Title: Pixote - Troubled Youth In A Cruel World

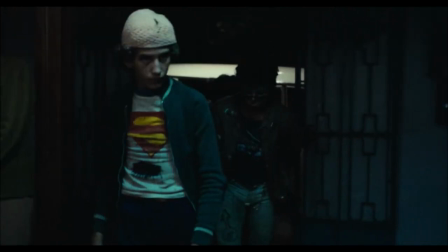0:16 After the police round up groups of street kids in their attempt to investigate a murder, a young boy, Pichaud,
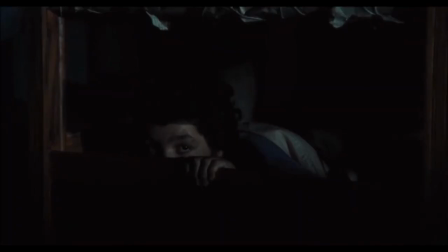0:23 is sent to a juvenile reformatory institution where, amongst the oppressive orders of the guards and the sexual violence amongst the young inmates,
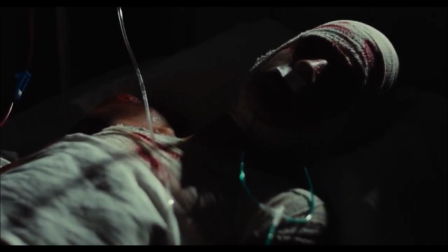0:31 he befriends a group of misfit youth, building a strong bond.
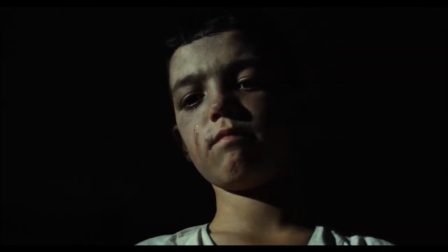0:35 However, when smoke is beaten to a pulp by the police, left to die within the institute's infirmary,
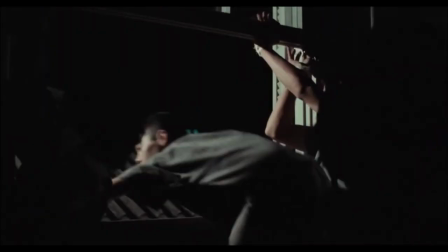0:41 the administrative corruption which blames the youth for the murder motivates Pichot and the gang to escape,
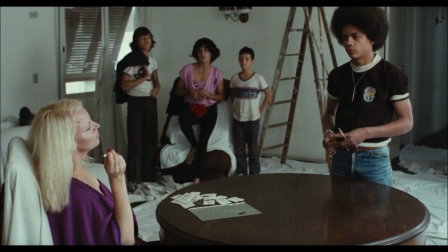0:47 making their own way through the streets of Sao Paulo, picking pockets and becoming exploited via drug trafficking,
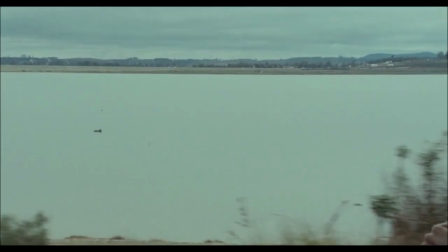0:53 leading their group down the darkest paths that will truly challenge how strong their bond really is.
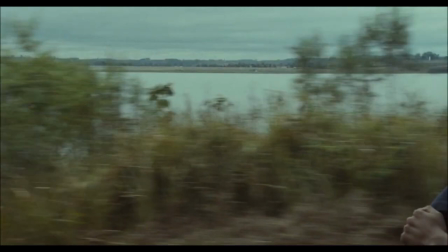0:59 This is Hector Bibinco's Pichot,
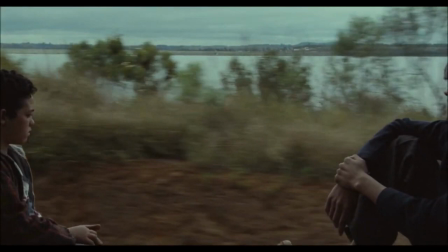1:01 a classic of Brazilian cinema which borrows heavily from the realistic observation of Italian neorealism and documentary filmmaking,
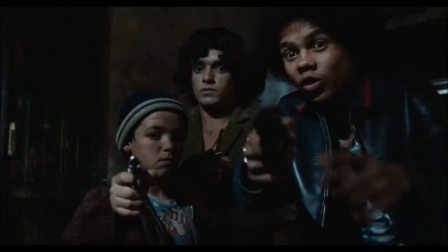1:09 establishing the film with a powerfully resonant yet infamous reputation for not shying away from believable cruelty.
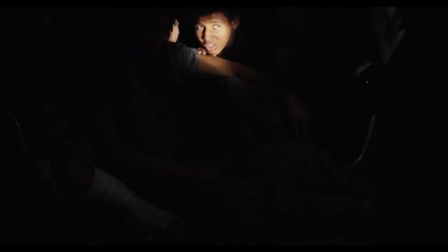1:16 The film focuses on Brazilian issues such as youth criminality, child exploitation, and the callous nature of oppressive authority.
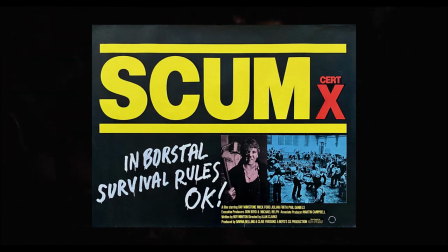1:24 Due to this, Pichote is reminiscent of the socially conscious Alan Clarke film Scum.
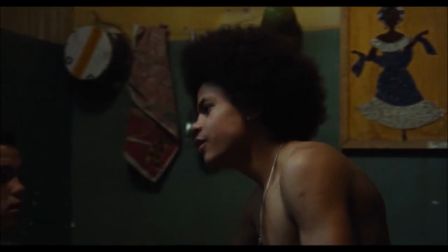1:29 However, while not flinching away from the brutality depicted, Babenco's film retains a deep and progressive empathy for its flawed characters which
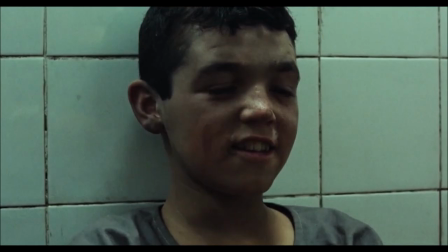1:37 makes the dissolving of Pichotte's chosen family of street kids all the more heartbreaking.
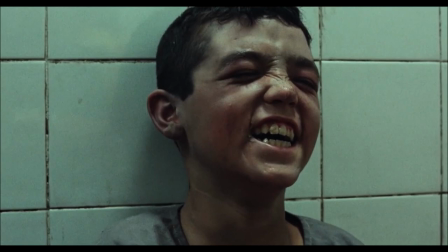1:42 The authenticity of Italian neorealism and the realism of documentary filmmaking is ever present
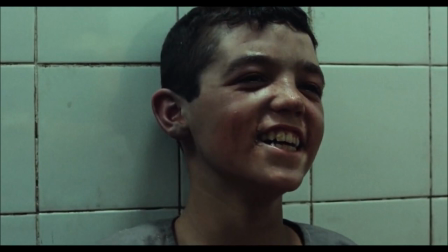1:47 within Pichotte creating the immersive impression that we as viewers are right beside these characters.
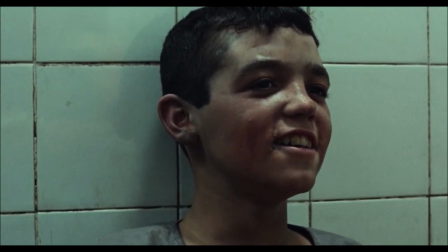1:53 Shots such as Pichotte sniffing glue in a filthy restroom linger for uncomfortably long periods of time allowing
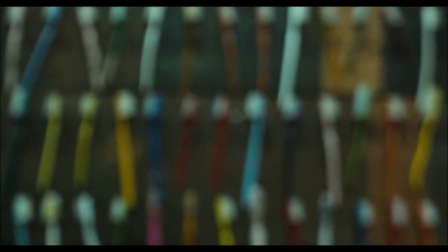1:59 it to dawn on the viewer that while this might be a performance someone else's reality will look exactly like this.
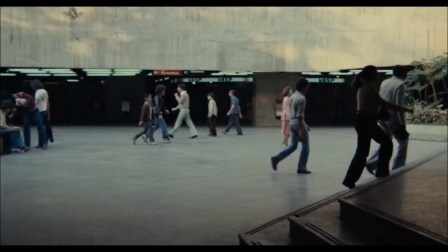2:06 Sequences such as when Peixote and Dito target people on the streets of Sao Paulo to pickpocket
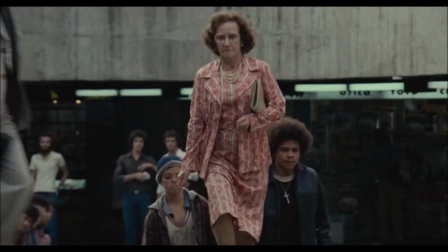2:12 are also filmed in a manner that could quite easily be newsreel footage of real-life criminality.
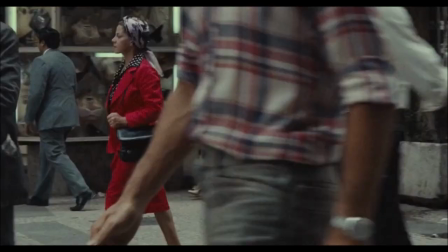2:17 Finding inspiration within documentary and neorealist filmmaking in this manner demonstrates Peixote's ability to capture the sense of true believability.
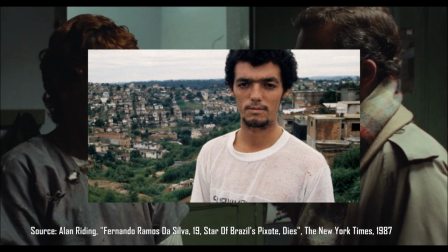2:26 A significant detail to share is that the film's lead actor, Fernando Ramos de Silva,
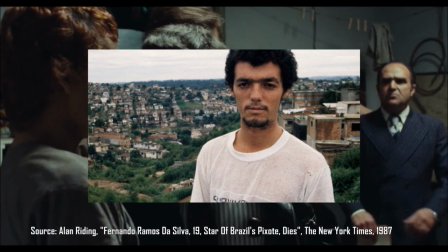2:31 was shot by three police officers claiming that he was armed, a detail criticised by Fernando's sister who said he was unarmed.
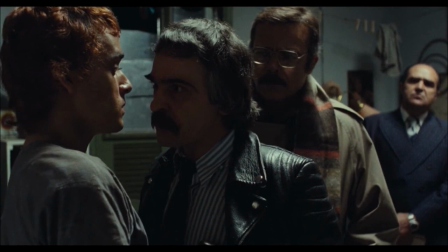2:39 Fernando's death at 19 years old at the hands of a brutal authority unfortunately reflects and
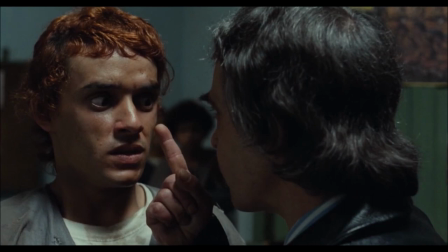2:44 reinforces the truth of the cruelty at the hands of power corrupt guards and police within this film.
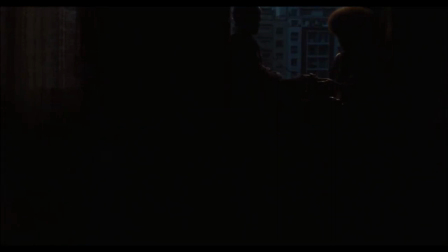2:51 Pichote is a film passionate about Brazilian social issues of youth criminality, poverty and corrupt authority. The director, Hector Bebenco, introduces the film himself in a brief documentary-like segment where he introduces the viewers to a favela.
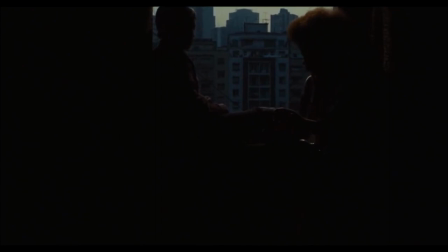3:06 The circumstances of the children living there, we are told, are below the standards of the United Nations International Rights for Children organization. Three million children at the time were filming without a home, parents, or a family of origin.
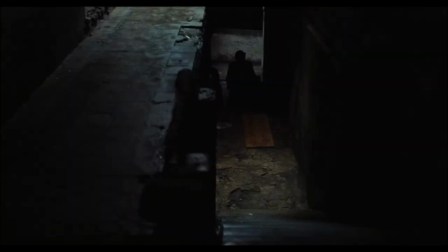3:19 The director contextualizing his film in this manner, even highlighting that many of the young cast members are children from backgrounds such as this further reinforces the reality of the scenes his film is about to depict. It's easier to believe in a film's sense of truth when the viewers can see the reality for themselves.
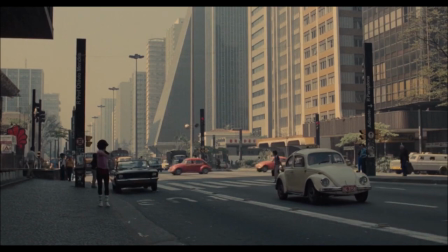3:37 Due to this concern regarding child poverty and a lack of opportunities which leads children ripe
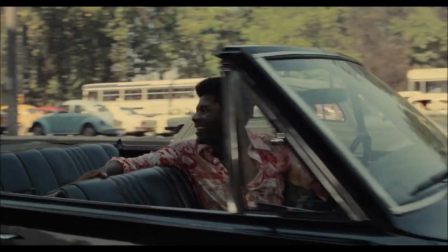3:42 for exploitation by drug traffickers who wish to avoid the consequences of their own actions,
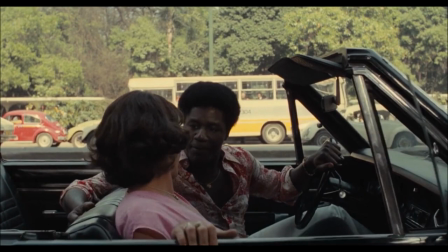3:47 Pichota is a film with a deep sense of empathy towards its youthful cast.
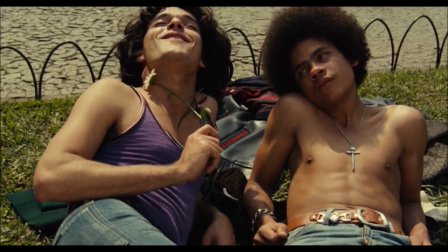3:52 The film is keen to depict portrayals of solidarity and comfort within Pichotte's own dysfunctional chosen family.
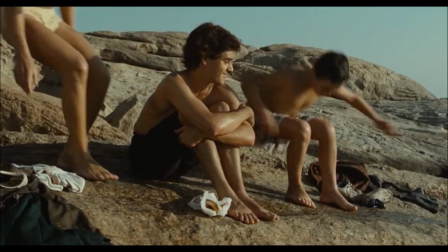3:58 Dito tells Lilica that he wishes to take them all away to a warm beach. After Chico and Pichotte spend time splashing in the waves,
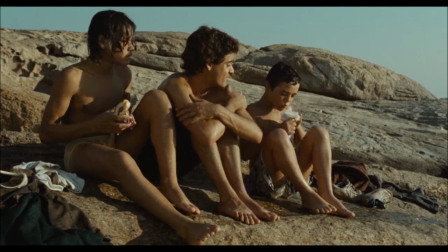4:06 Lilica provides them with a sandwich and they talk about their plans for the future when they earn the money from peddling drugs.
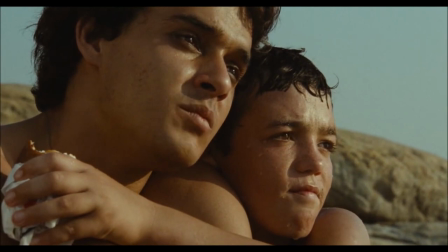4:13 As Lilica sings somberly, Pichotte holds her.
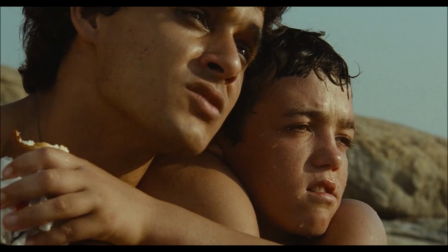4:16 There is a clear sense of closeness with these characters and the director's portrayal of these characters is delivered with a sense of compassion for them.